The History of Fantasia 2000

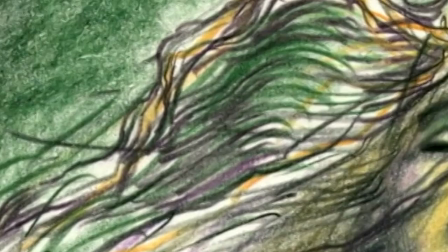20:00 While this segment was primarily produced in Walt Disney Animation France, and continued to put the artists leading the project to create the story as they saw fit,
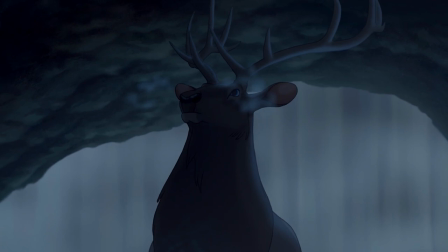20:08 they also continued to implement CGI in a thoughtful way. The artists rendered the horns on the elk in CGI,
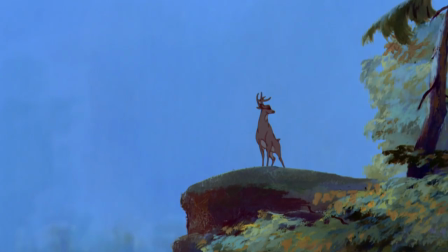20:15 allowing them to create more consistent visuals compared to the time-consuming and inaccurate ones implemented in Bambi. This was the first time a traditionally animated character had traits that were created using computers,
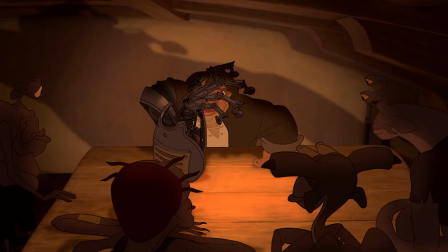20:27 which would be a technique later used to craft much more complex elements on characters in films like Treasure Planet.
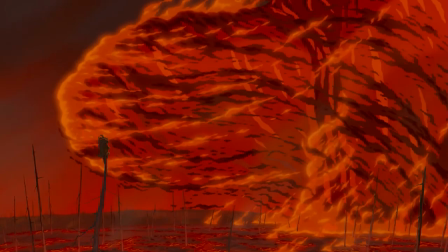20:34 In addition to the elk's horns, though, what was brought to life was the tale of a sprite who flew across the world,
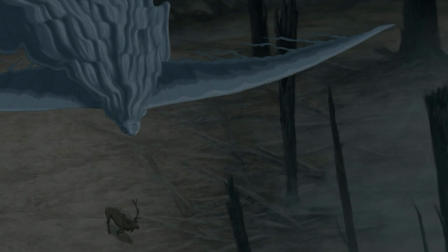20:40 bringing life facing the destruction of nature and continuing forward to rebuild the beautiful land again.
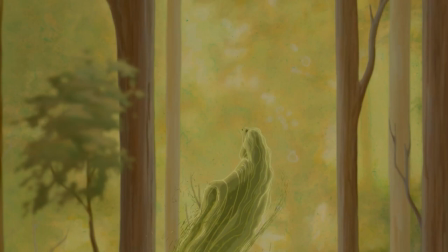20:46 It's a wonderful segment and is easily one of my favorites within Fantasia's sequel and on September 28th 1996 the Firebird was the final piece to
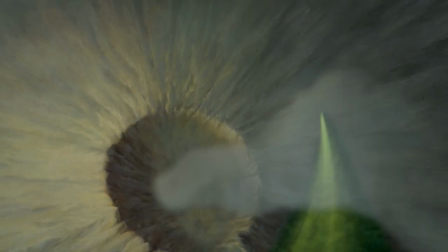20:55 be recorded in a session that lasted three hours but even though this was the last song to be performed by the Chicago Symphony Orchestra the film was far
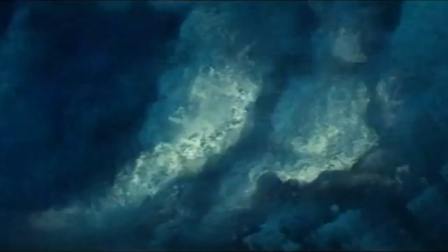21:03 from being over.
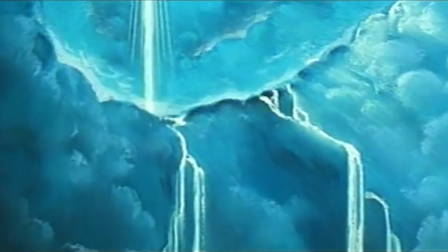21:04 Symphony number five was Roy's solution to the abstract beginning for the new Fantasia, as it was a piece that could grab the audience's attention. Pihote Hunt moved forward with this concept for a segment where good multicolored shapes battled against evil Dark Ones in December 1997,
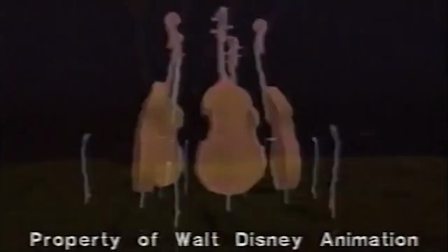21:21 after the leadership rejected pitches from four other animators.
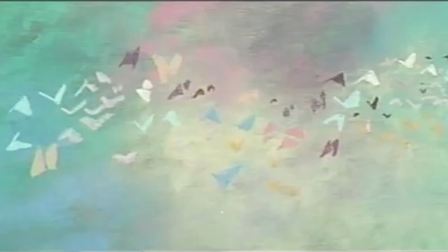21:25 While Hunt avoided creating an animated story that was purely abstract and continued to showcase a conflict, he also decided to use computers.
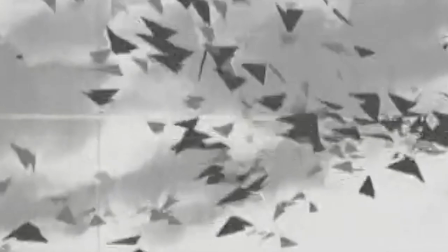21:33 They used personality animation to capture how they wanted their objects to move, and scanned them into caps to bring the computer-generated shapes to life.
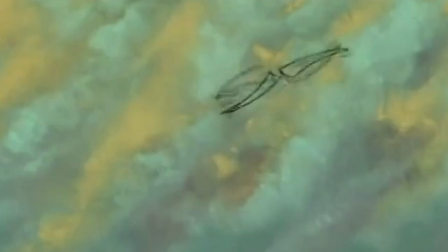21:42 Over the course of two years, these CGI objects,
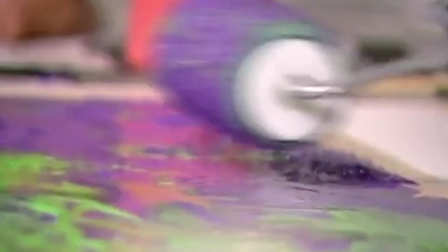21:45 their movements, and the special effects were then layered on top of Hastell backgrounds to create Roy's captivating beginning. Around this stage in production, it was clear that Roy's artists needed more time beyond their theatrical release date of 1997.
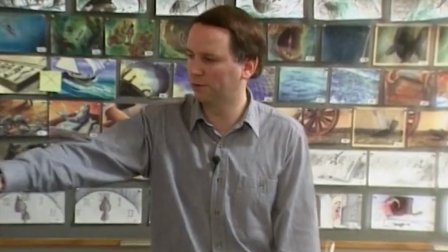21:59 This led the company to push back the release date two years, and led to Fantasia continuing to be renamed Fantasia 1999.
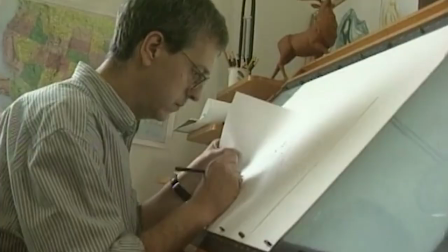22:07 But inevitably, as the long-running project continued to need more time, the theatrical release was pushed back to the next millennium, which led the name of the feature to be changed one more time to Fantasia 2000. And as the release date continued to creep forward, there were still the live-action moments to create, and there was actually still one more piece that would be added to the film. Don Hahn, the producer of The Lion King, was put in place to direct the interstitials for the film,
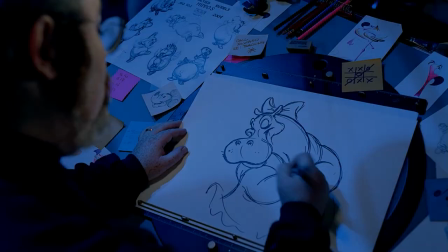22:33 which are the live-action moments that act as a way to introduce each number, allow viewers to cleanse their emotional palate,
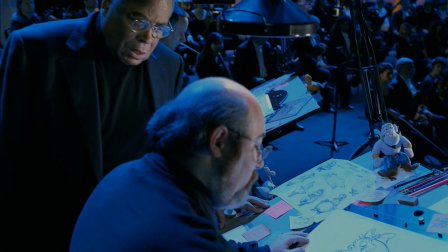22:39 and feel as if they are enjoying a concert.
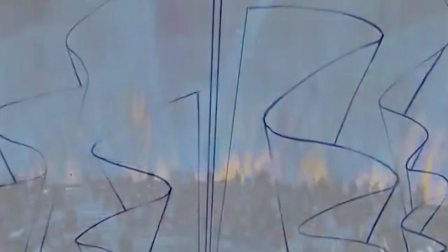22:42 Instead of having a single host like the original Fantasia had, Fantasia 2000 decided to have numerous presenters who would exist with the orchestra in a vast,
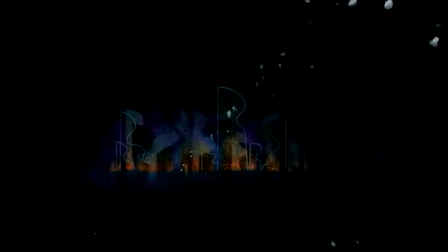22:51 empty, and imaginary plane with show images on large shapes resembling sails.
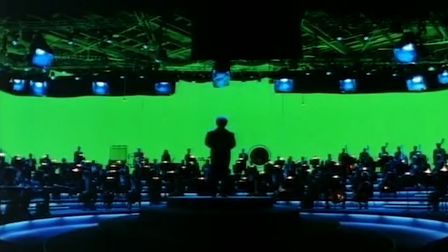22:55 The interstitials were filmed everywhere, from Los Angeles to New York City and Boston,
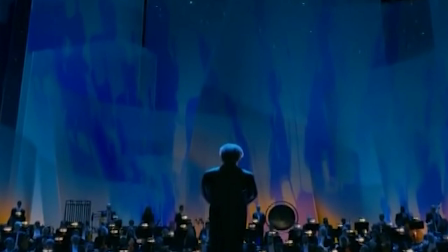23:00 but the shots with Levine, the artist, and the orchestra were filmed on October 31st, 1998.
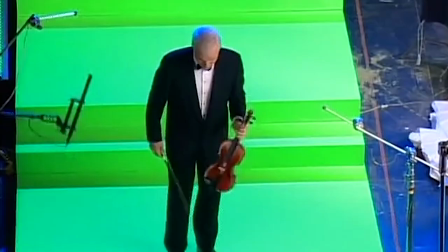23:06 To create all of these moments, a combination of clips was often designed to flow together.
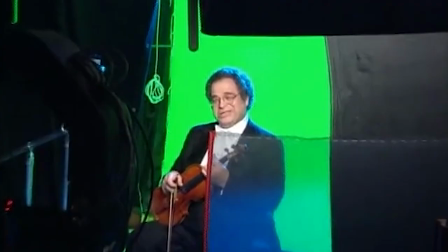23:11 The section with Steve Martin, for example, blended three different recording sessions together to have that scene come to life.
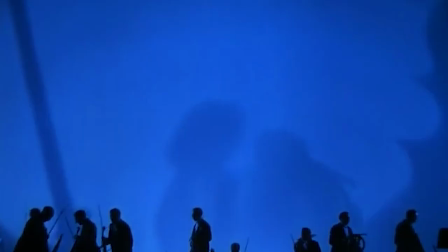23:18 Don Hahn and Pihote Hunt developed and designed a surreal place for the music and art to flow out of that continued to feel reminiscent of the original and didn't detract,
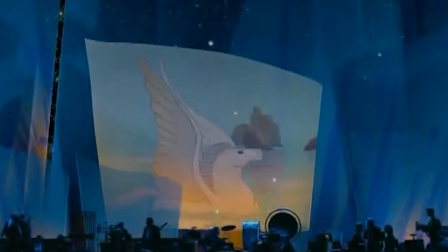23:27 but uplifted the art and music that followed these live-action moments.
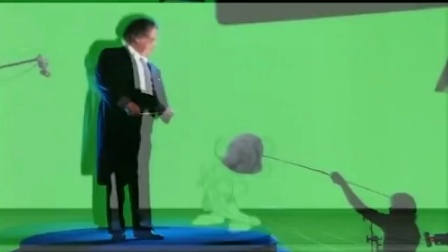23:31 My favorite, of course, is the introduction to Pomp and Circumstance that shows Mickey thanking Stokowski, interacting with Levine, and going to get Donald for the performance. It's classic Disney magic coming to life. The remaining piece that would be added to Fantasia 2000 is one of its most iconic. It actually came from the mind of an animator who had previously contributed to the film. Soon after the release of Aladdin,
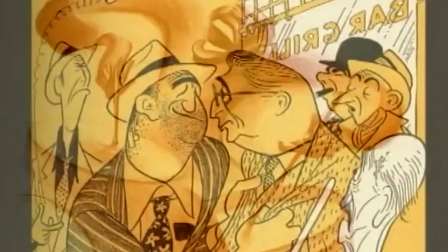23:53 Eric Goldberg pitched an idea of creating a short using stylized animation based off of Al Hirschfeld's art to bring to life George Gershwin's Rhapsody in Blue.